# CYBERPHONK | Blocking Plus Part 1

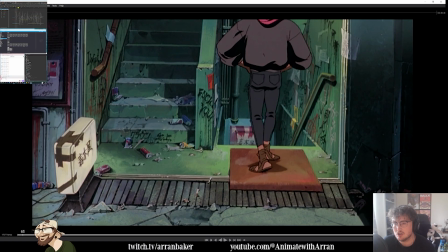But then we're hitting shapes quite distinctly. Even the spacing as he comes down through here, you see it's very distinct. They have these holds, drop down, holds, drop down. There's like 2 in-betweens, and then he's back in the hold.
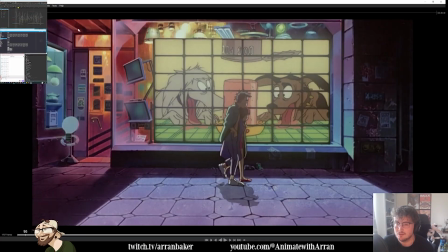This was another one for some weight shifting. So again, very profile, very graphic.
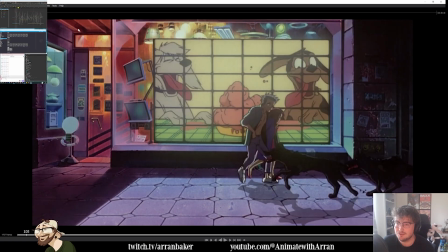And you see there's a little bit of a hold in here. We're still having these in-betweens.
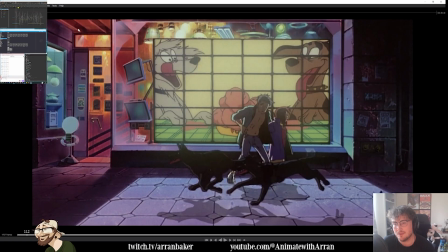But it does almost like slow down. It almost feels quite linear through this part. And then as he turns, he's still leading with the foot, but it all kind of leads out together.
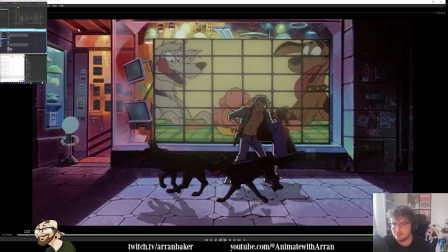Which, if we're exaggerating style, typically you emphasize lead and follow. But in this case, it feels quite natural.
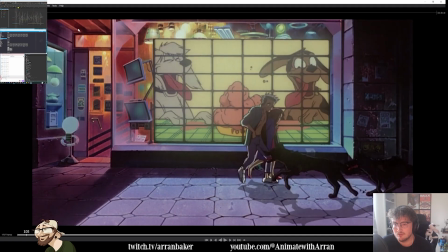It feels like the foot is leading the action, but even the timing of it. See how it all hits the same pose at the same time, and then it all goes to the left at the same time.
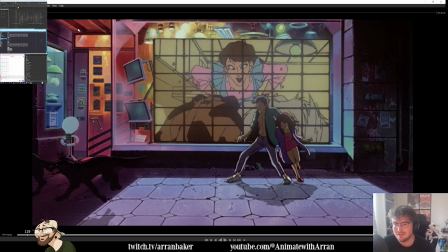And then heel goes to the right at the same time. And then you get a little bit of that shift in the back leg coming back as well.
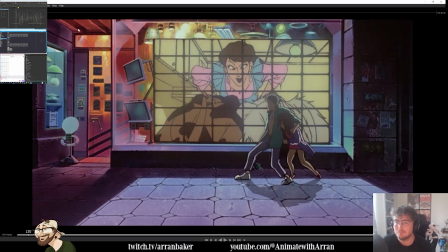A little bit of follow through on his weight. But in general, it's actually quite stiff.
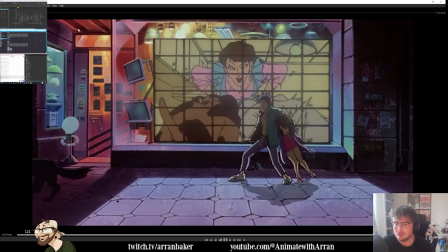That kind of is part of the style, it's part of the charm in a way, where everything kind of moves at a similar timing.
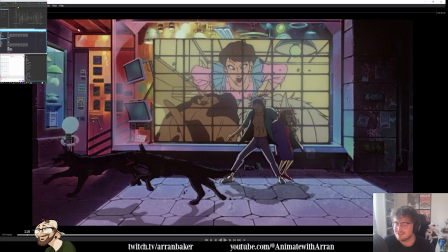There's not too many offsets. So that would definitely go against my intuition as an animator to try and do that now.
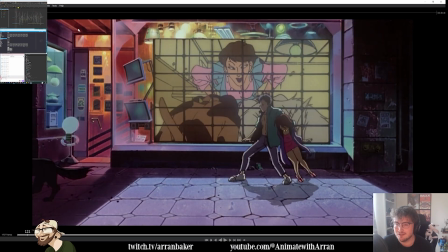But maybe there's a level of that I could involve to make it feel a little bit more hand-drawn.
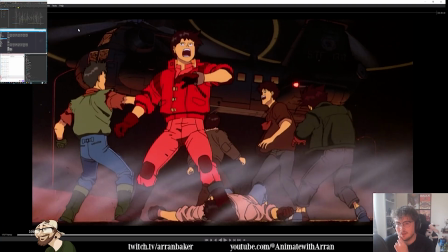And you see some of these movements in here as well, even just like the hand is always moving left to right.
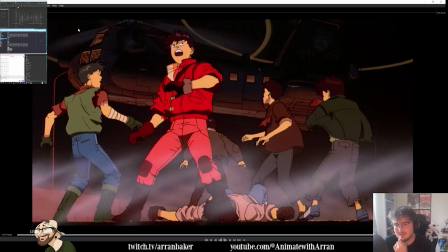And you are getting these little twists on Canada there.
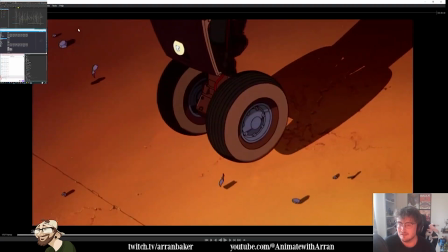This is kind of going left to right. I'm just looking at these little back steps as well on the screen right guy here.
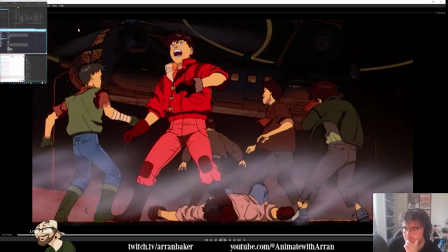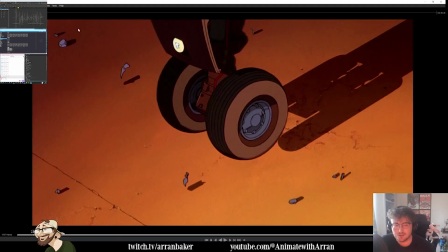Yeah, it's quite punchy and tight on the spacing of the feet.
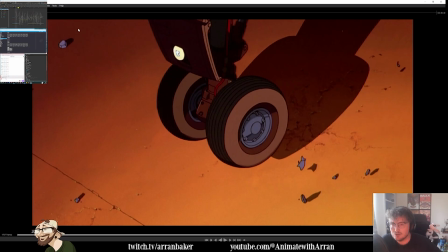So we don't want to be going too soft on the limbs, in other words.
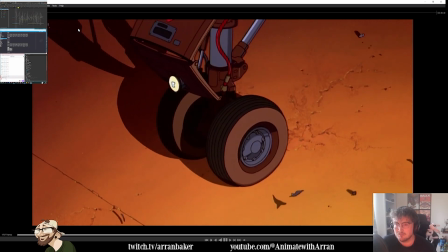We keep them more distinct.
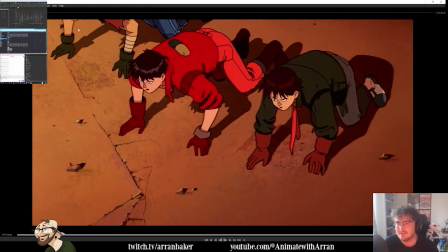Even there, you see how those back feet, see how they go on Canada there.
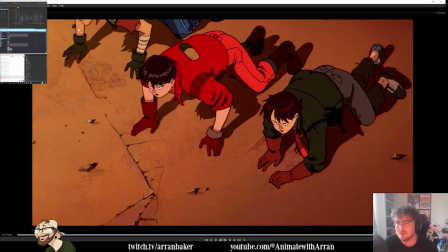So it goes 1, 2, literally just pops into position, and then the other one pops into position.
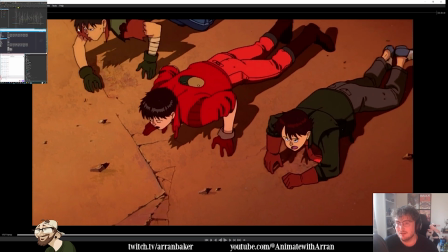And then there's a little ease in on the body. It's quite interesting.
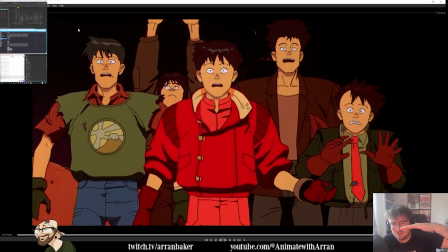It's almost like the root does quite linear motions, but then the arms and legs kind of like pop into positions. And then this stuff will be quite good for his jacket as well. Like on my character as well. She has a jacket very similar to this.
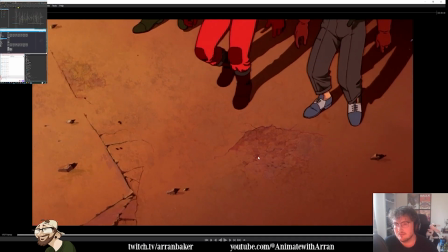So there'll be some good reference there to see how that flaps in the wind if we want to add any texture, especially at the beginning when she's high up in the buildings. Might be good to have a little bit of wind and jacket texture, which is also kind of like a fun anime trope anyway. So that could be cool.
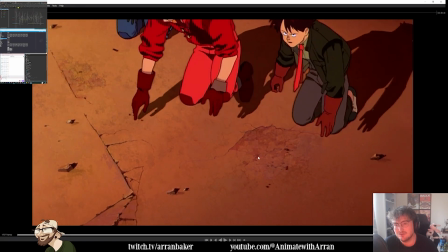But there, see that hand, how it kind of holds through and then bonk, comes down.
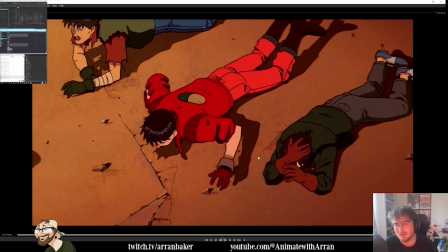And even as the arms come through here, yeah, it's very tight.
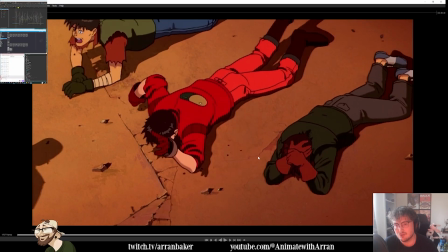So we have one ease out, then we get the arc straight into the breakdown, then 2 frames to ease in.
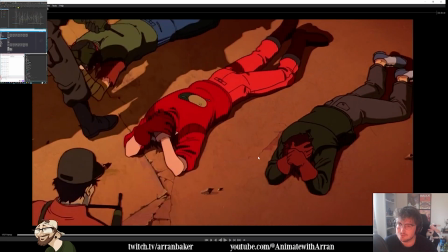Now, is that on 1s or 2s? That's the other question.
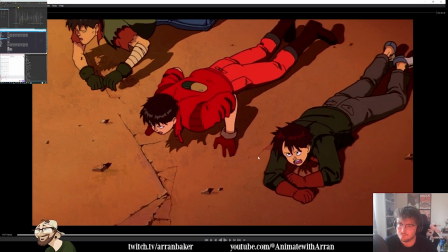Interesting. So all of this section as it goes slower through here is on 2s, but then as we come through from here to here, this is on a 1.
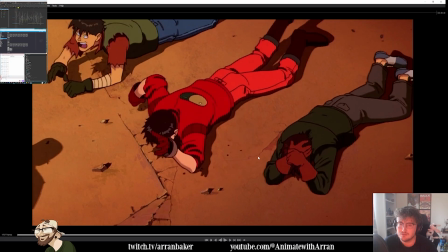And then it goes back onto 2s. So this is 2, 1, 2, 2, and then 2 and 1.
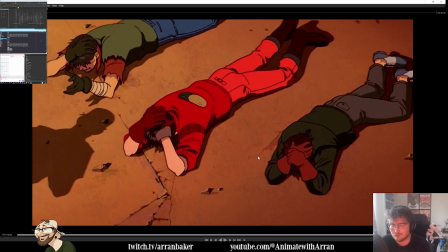So there's very variable frame rates, which is interesting.